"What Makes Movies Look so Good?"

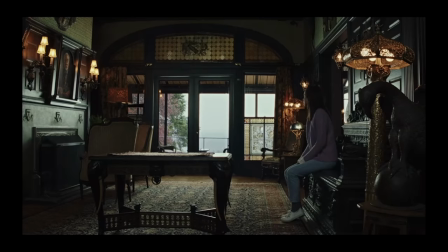(4:02)
In the Knives Out example, they motivated the soft light in the close-up by establishing the direction and quality of light by showing the window in the wide shot,
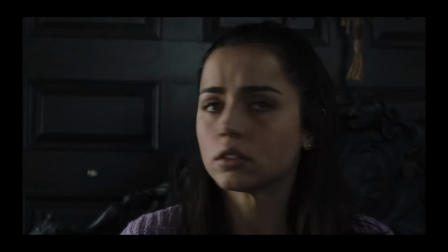(4:10)
so that when they cut to the close-up, the viewer knows where the light is coming from. Another basic technique to motivate light employs using a practical,
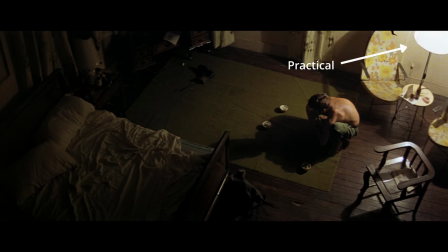(4:19)
which is a light source visible in the frame and that we are familiar with in the real world, for example, a table lamp. But the table lamp itself doesn't give us enough output for filmmaking, so we augment it with an out-of-frame source that has been motivated by the table lamp. So here's a practical example. Seems that what's lighting the subject is the table lamp next to her.
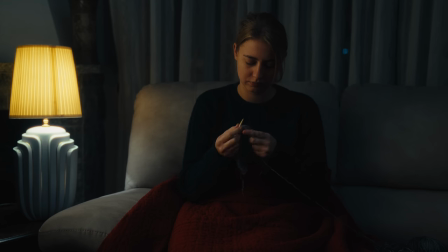(4:44)
In reality, I'm using a softbox placed right outside the frame, and if we turn it off, this is what the table lamp is actually doing by itself. Quite a difference. But still, we believe that what we see looks real because the light coming from the softbox is motivated by the lamp.
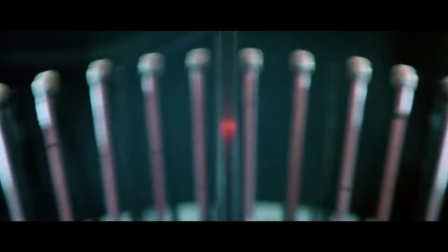(5:02)
Right on track, let's talk about composition.
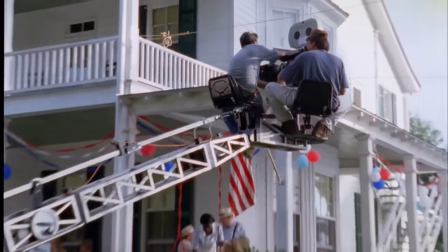(5:07)
Composition can be thought of as the decision-making process of the positioning in the frame of what we want the viewer's eyes to see. Composition is a crucial element when telling a story through images,
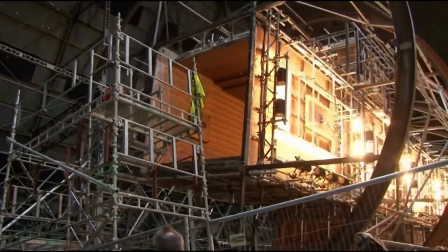(5:18)
and it's 100% intertwined with production design that also plays a huge role in the making of an image,
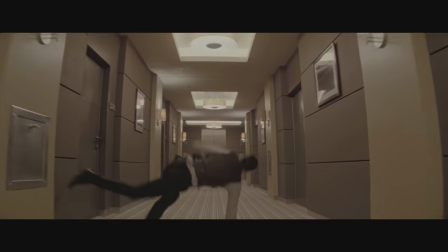(5:25)
just as much if not more than the right camera placement. But anyways, there are different techniques we can study and analyze to better understand how to present our images to the viewer.
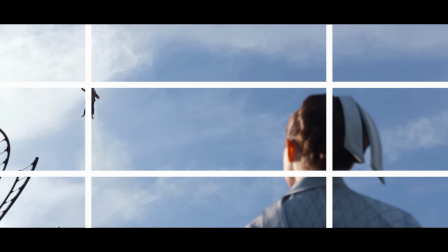(5:35)
We can observe the rule of thirds, which is widely used in movies. We can use leading lines to guide the observer's eye.
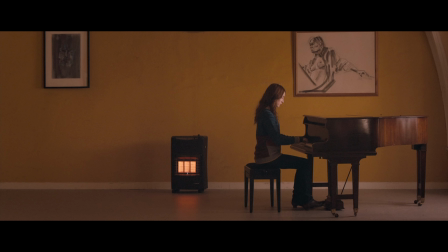(5:42)
We can show empty space to portray the feeling of a character, a frame within the frame. But apart from learning these rules, we gotta understand how the camera placement and the framing make us feel. What I like to focus on when thinking of composition is having layers within the frame to create depth, so that you have a foreground, a middle ground, and a background. And sometimes I also think of those three layers as having three different brightness values, starting from the foreground,
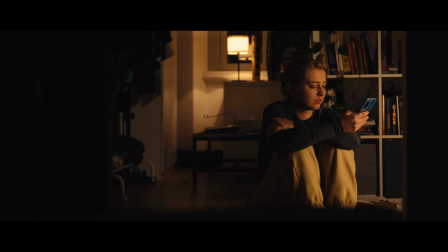(6:09)
which is going to be the darkest part of the frame, then the middle ground, where I would usually place the subject,
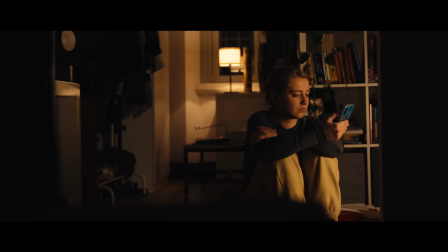(6:15)
which would be a proper exposure, and then the background, where I might have a practical,
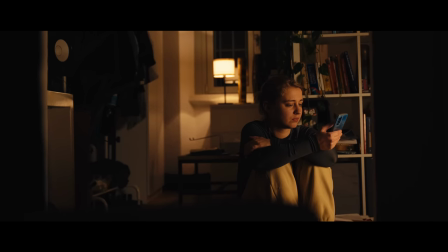(6:21)
which would be the brightness object in the frame. Sometimes you don't have the chance of creating three different layers and you just manage to have a foreground and middle ground and background are together, but that's fine as long as you think about creating depth with what you have. Here is a shot of me in the basement, framed in three different ways.
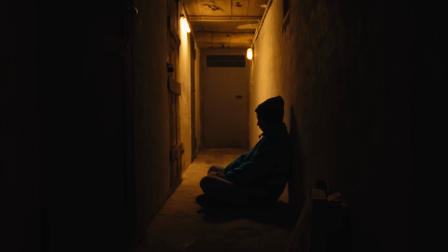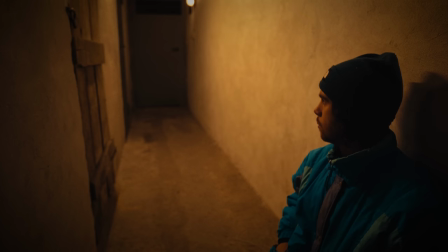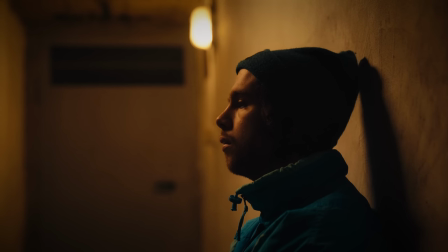And I would say that neither of those is right or wrong. They're just different. And most of the times, you're not gonna think about rules when framing a shot. You're gonna think about story and what feels right in the moment. Basically, the right framing and composition is there. You just gotta find it. Also, be aware of the fact that not every shot calls for an interesting composition. Sometimes a frame that has too much visual interest can be distracting and not serving the purpose of the story. This is what Roger Deakins once said in the Team Deakins podcast when working with the Coen brothers on Fargo.
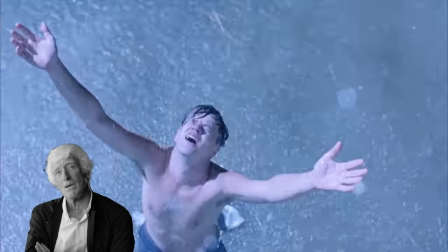(7:30) You know, one time they said to me, that frame's too interesting. And I got what they meant.
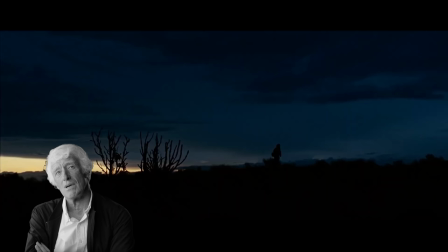(7:34) It was on Fargo.
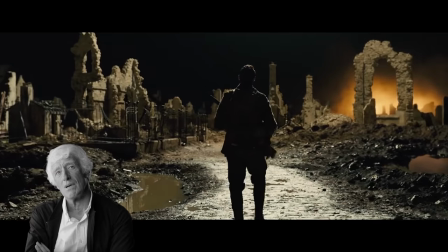(7:35) You know, I wanted to keep a bit of a chair in shot or something to give the frame a bit of, I don't know, a bit of, close it in a bit, and they said,
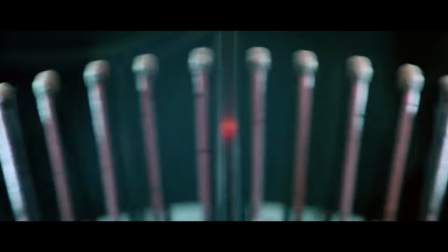(7:44) no, that's too interesting. And I got what they were saying.
Last but not least, we've got color pipeline.
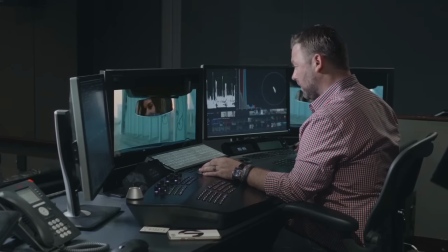(7:51)
An essential step when enhancing what's been done during production is the manipulation and finessing of the color, contrast, and texture of an image.
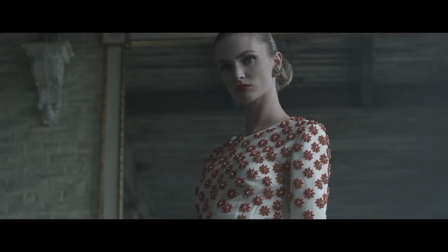(8:00)
Often we refer to this type of manipulation as color grading, but that's not totally correct. Color grading doesn't define the look of a movie.